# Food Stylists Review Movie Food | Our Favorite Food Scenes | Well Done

So, I mean, literally shows you sort of an idea of the process of making chocolate from scratch, which is totally cool.
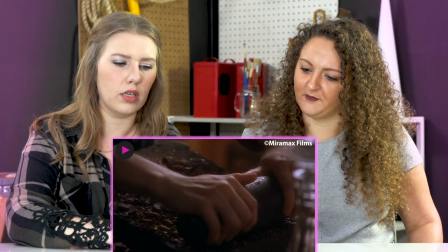[8:28]
They definitely had somebody, an expert on hand for that sort of thing. Sweeney Todd.
You broke him head.
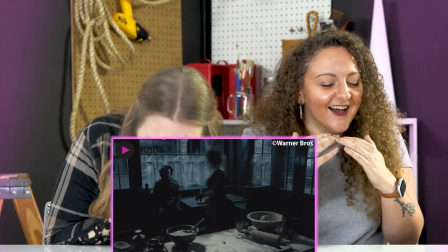[8:34] Years, no doubt, have changed me.
The roaches are like... This is like the dark side of food styling. Obviously not just because it's Sweeney Todd, demon of Barber Street, for one. There are roaches crawling on the cutting board. There are roaches crawling on the cutting board.
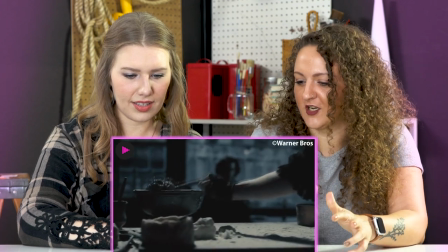[8:52]
Actual talking about food styling, we have some, what looks like lard or shortening or something like covered in flour that she's making her like probably they're in Britain right they're in Britain they're in England this is probably a hot crust like hot water crust the lighting has a huge effect on the way
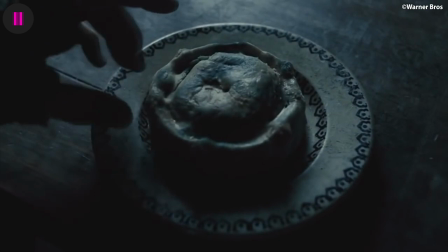[9:08]
you see the food like it's cold it does not look appetizing you have that like reaction to it you're like that doesn't look good and all that looks
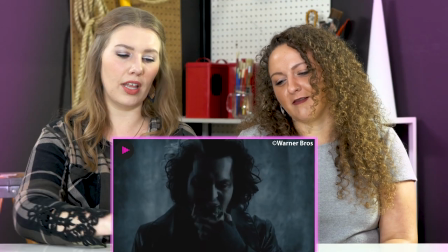[9:16]
like nasty this is a different level of food styling people like you have to play that role so it It's not always about making a
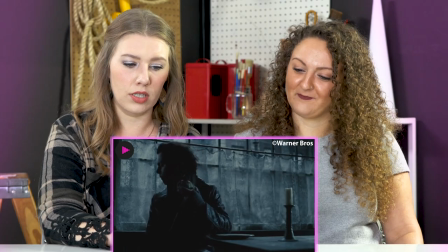[9:24]
magical experience. Sometimes it's about whatever. Okay, so then the scene changes.
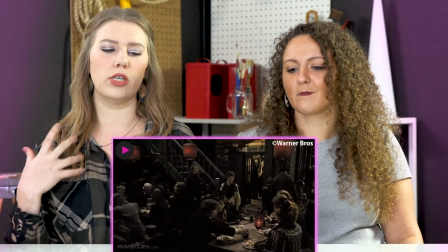[9:29]
Now it's like in a dining hall. The lighting is warmer, so it's brown, and so it is more inviting. It's crazy, because if the first ones were actually the edible ones, and now these are the ones that are made out of people, now you've changed the context, so it's like now it's more inviting, but you're technically eating something you shouldn't eat.
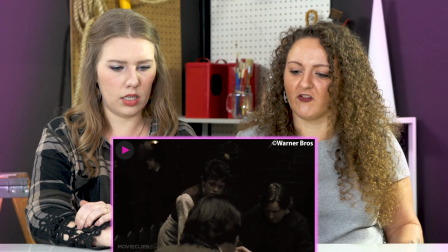[9:51]
It's almost like the everything else seems like a little dull,
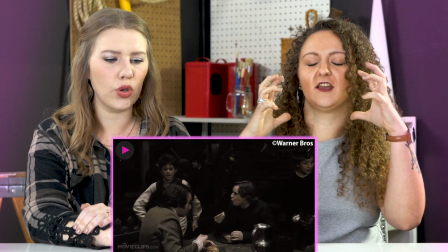[9:54]
but the like tray of pies that she's carrying looks like ultra brown and crispy color.
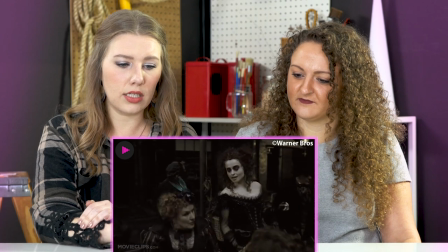[10:01]
I mean, they are beautiful. They're beautifully designed. What's crazy is like knowing what's supposed to be in these. My mouth is still watering. I don't know what that says about me as a person.
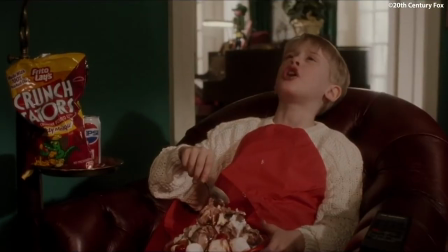[10:13]
Home Alone. And Home Alone too.
Guys, I'm eating junk and watching rubbish.
Oh, the ice cream sundae.
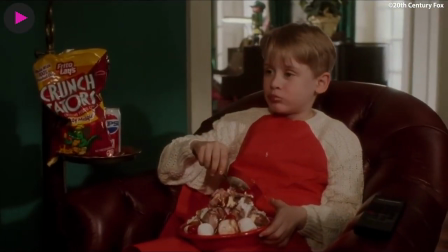[10:19]
Sunday. Yeah, it looks like a kid put it together. So it's not like styled for like presentation purposes.
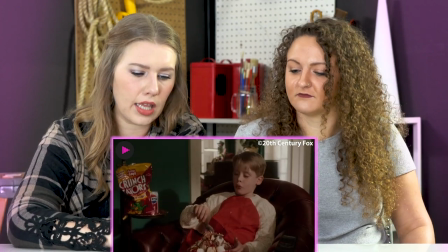[10:27]
It's styled for eating. So that's another thing. That for sure has to be 100% edible.
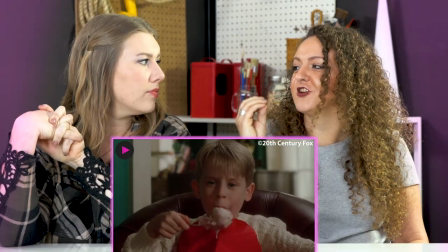[10:32]
Oh, it's 100% edible. Because Macaulay Culkin is like chowing on this. Yeah, for sure. Sometimes ice cream can be fake because it melts so quickly.
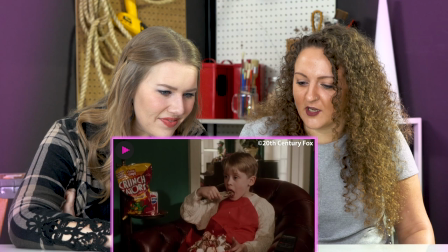[10:42]
Yeah. Under hot camera lights or whatever. It is like partially melted, which is why it also makes me think it's real ice cream.
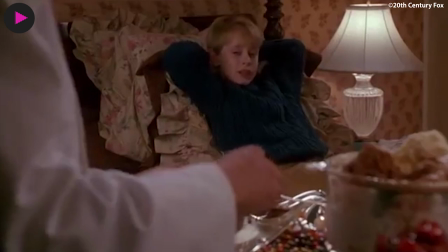[10:49]
Oh, and then the ice cream from Home Alone, too. Is from the hotel. Oh, okay. So we got a very different styling here. We got the kid put it together, and now we have the, like...
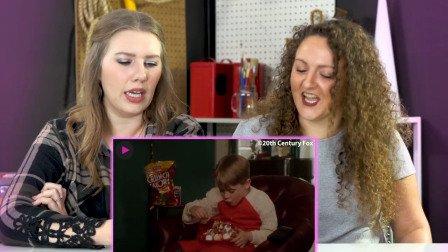[10:58]
It was literally on, like, a throwaway plate, like a disposable plate. And now he's, like, in the hotel.
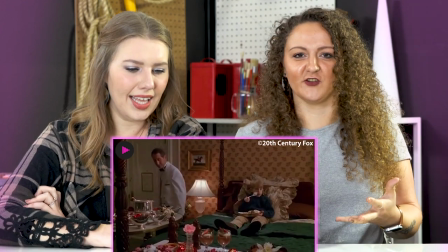[11:04]
He's, like, in the bed. Like, all the, like, silver gravy boats filled with all the different toppings.
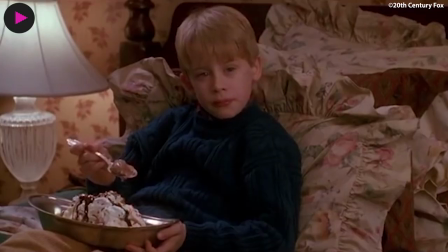[11:10]
Boosh. You can see kind of maybe a little bit of ice cream. The main thing I noticed is, like, the whipped cream and then the chocolate syrup just sort of, like, drizzling out. and there's like a little bit of sprinkles on there. I wonder how many people just like attacked that sundae when it came off set. And they were like, okay, we're done. We're finished with the scene. Everybody's like, grab a spoon. Like, come on, let's eat it.
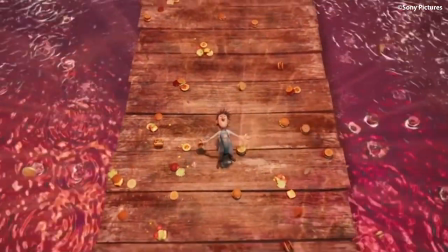[11:31]
Oh my gosh.
Okay, Claudia, you have a chance to eat well. You really want.
The thing to me about animated food, especially in this instance, it's like it takes the most iconic version of a food and makes it into the animated version.
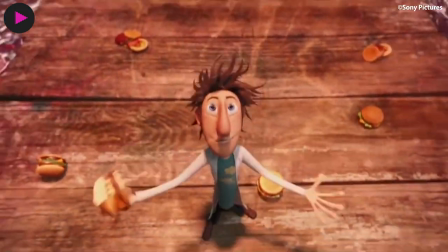[11:49]
So like with the burger, like you can see all the layers so clearly. Like you can see the cheese, you can see the sliced tomato, you can see the lettuce. When like you make a burger in real life, you may not see that like so perfectly.
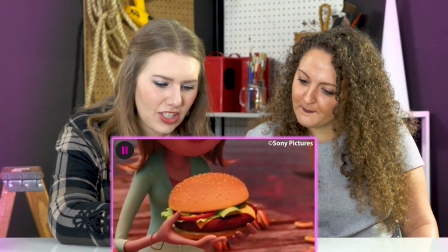[12:03]
The lettuce is a little leafy. Yeah. And then there's like, like I said, that's like that piece of cheese that's like forward facing.
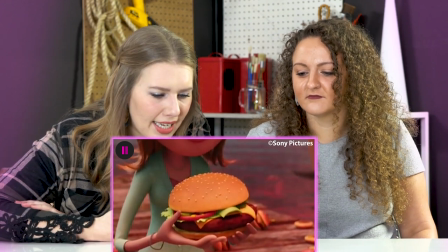[12:12]
It's almost like it's cheated out a little bit to make it more apparent, and then there's like a little bit of mustard on that tomato.
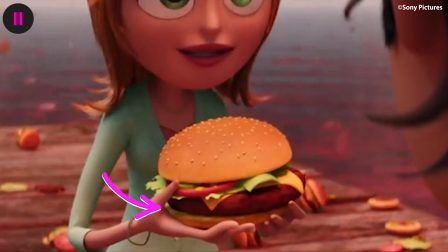[12:18]
Oh, yeah, there is. And like the bottom of the bun, you can see like it's ever so slightly lighter.
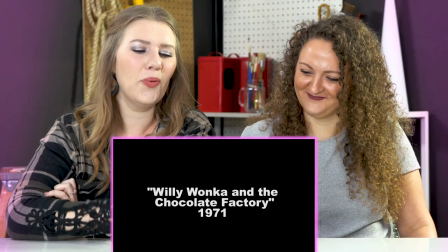[12:24]
They did a great job. Good job, animators. Oh, Willy Wonka. Okay.